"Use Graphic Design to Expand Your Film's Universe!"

All right, we are recording. Hello. Today, I wanted to talk about a subject that I'm really passionate about. It's graphic design. Like, I have my beer ready, so I thought we could just browse through my hard drive and try to find stuff that we did for the film, and just hang out a little bit. Graphic design, in my opinion, is very important for films because it kind of gives this unified style.
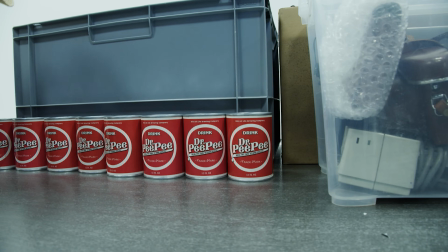23s
It can just help to give your film some identity. So during pre-production, we had to design some stuff that would be seen in the scenes. So the first thing I did, of course, was went to the internet and I wrote Dr. Pepper.
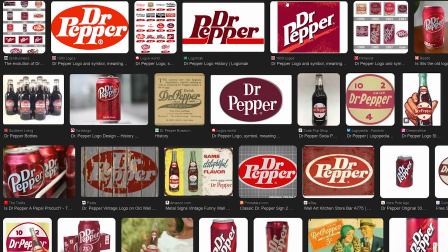37s
I actually forgot the original. And I just looked at their logos, right? Because of course Dr. PEEPEE is a joke on Dr. Pepper.
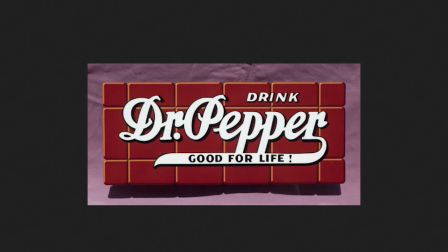44s
And I think this is something that inspired me the most. So I just found a vintage font to write the name with.
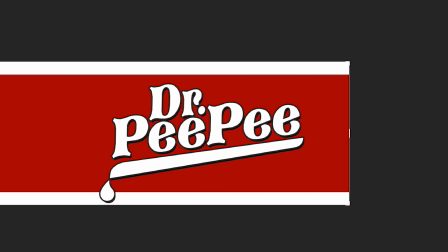50s
I added a shadow to make it stand out more, and then I created this strip underneath with a little drop at the end.
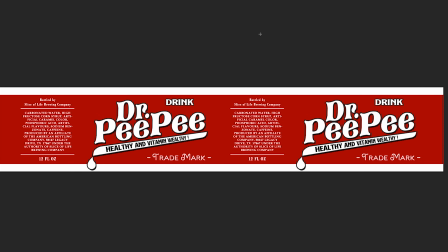56s
And of course there's all this gibberish around like trademarks and ingredients and whatnot. So it's just a quick example of designing something from scratch. Our first film, Slice of Life, has these cigarettes very prominently in the film. It's not the cleanest design, there's too many fonts.
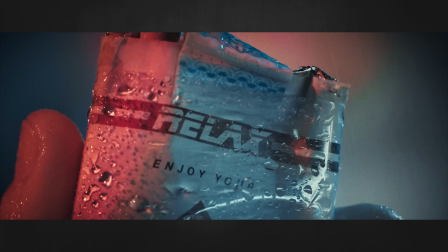70s
There's this Blade Runner font that I wouldn't probably use nowadays.
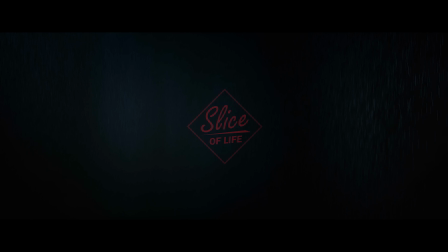73s
But this logo that was just designed for this package later became the whole logo of the movie and of course the YouTube channel and everything. So yeah, it was designed just randomly, but then it turned into something else. But now, since we had the film set in the 60s and we wanted to just place these cigarettes somewhere,
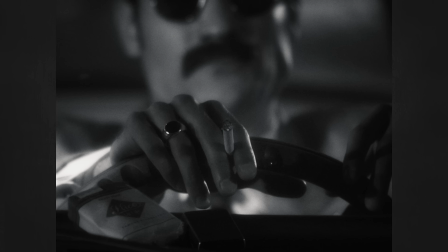91s
in the scene just as a fun gag, I actually designed the old version of Slice of Life cigarettes,
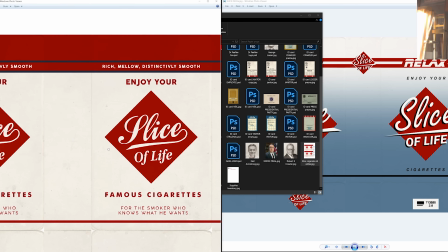97s
like the 60s version, right?
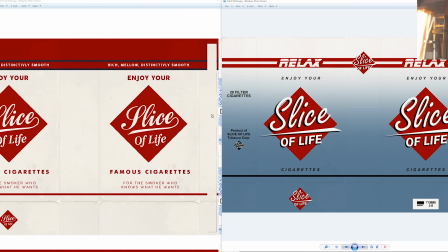98s
And then Slice of Life is kind of like this handwritten font because it kind of looks like Coca-Cola style or something, with this stripe as well, so it kind of looked older. So one important thing for the film was the logo of the agency of the NASA, basically, where the movie takes place. NASA has the interesting policy because it was funded by the taxpayers' money, by basically all the people living in America.
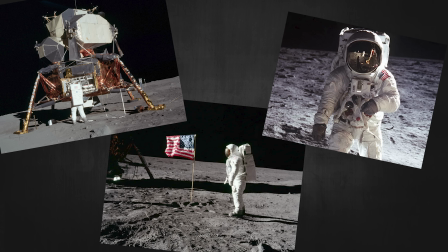121s
Everything that they produced is in public domain, so you can use all these pictures of astronauts on the moon however you want because it's free, it's public domain.
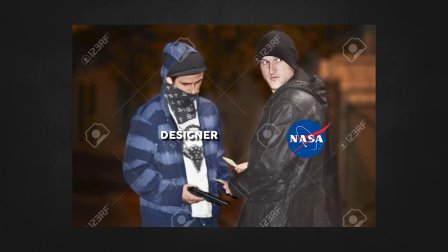130s
But their logo isn't, because NASA paid some designer to design the logo.
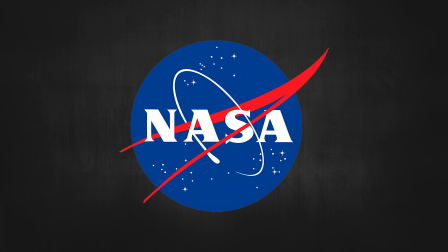135s
So this logo that everybody knows about, basically we couldn't use it legally in our film. NASA, of course, means National Aeronautics and Space Administration. NASA is catchy, but definitely it's an acronym for something that's definitely not catchy. And I made this. We needed something that's logical, so I basically wrote National Space Agency here, and I tried to design something.
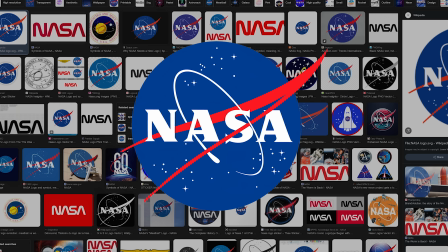159s
It looks bad, of course, but it's just a first idea. On the NASA logo, this red thing in the middle represents flight.
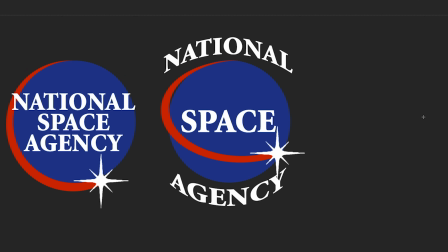168s
So I said, okay, that's kind of cool. I'll just do a red swoosh or something. I didn't like the letters outside the circle, so that one definitely sucks.
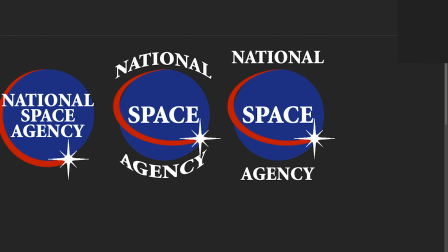176s
That one sucks as well. This is horrible.
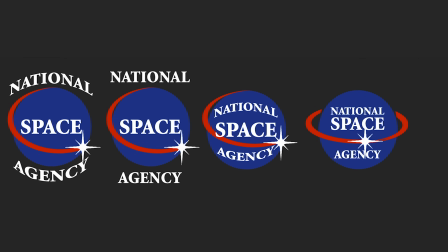179s
This one, maybe the circle around the planet, but it's starting to look like Saturn, not the Earth, or it's just confusing.
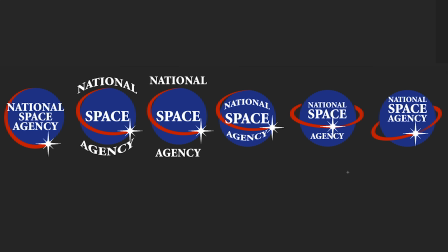186s
So yeah, all these are basically, they suck. But they were all made like in a couple of minutes, just randomly throwing ideas, brainstorming. So then we said like, okay, let's try to change the name. Like let's call it American Space Agency, right?
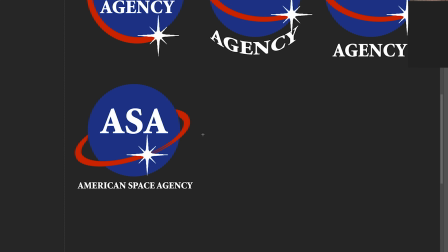199s
And the short acronym would be ASA. And it again kind of looked stupid. Then we tried National Space Agency, NSA, but NSA actually exists already, so that doesn't work, we were just pretty much stuck.
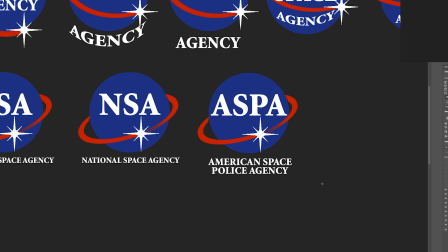212s
American Space Police Agency. That's so stupid.
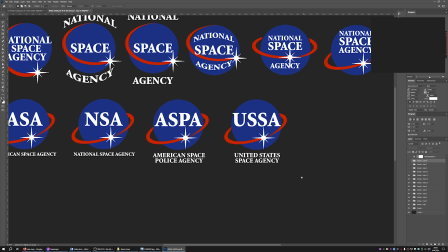216s
What else? USSA, United States Space Agency. All right, so I would say like that United States Space Agency, that sounds legit, but the acronym looks like USSR.
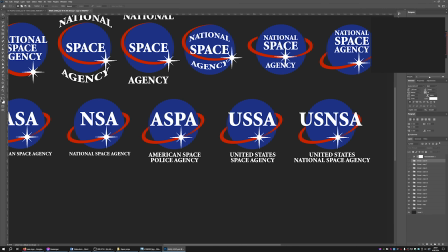228s
It looks Russian almost, right? So the problem with all these logos was that NASA logo is so familiar that if you make something that's kind of similar but not NASA logo, it just looks confusing.
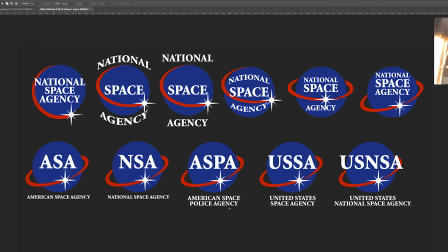239s
This is all completely confusing, which is a problem.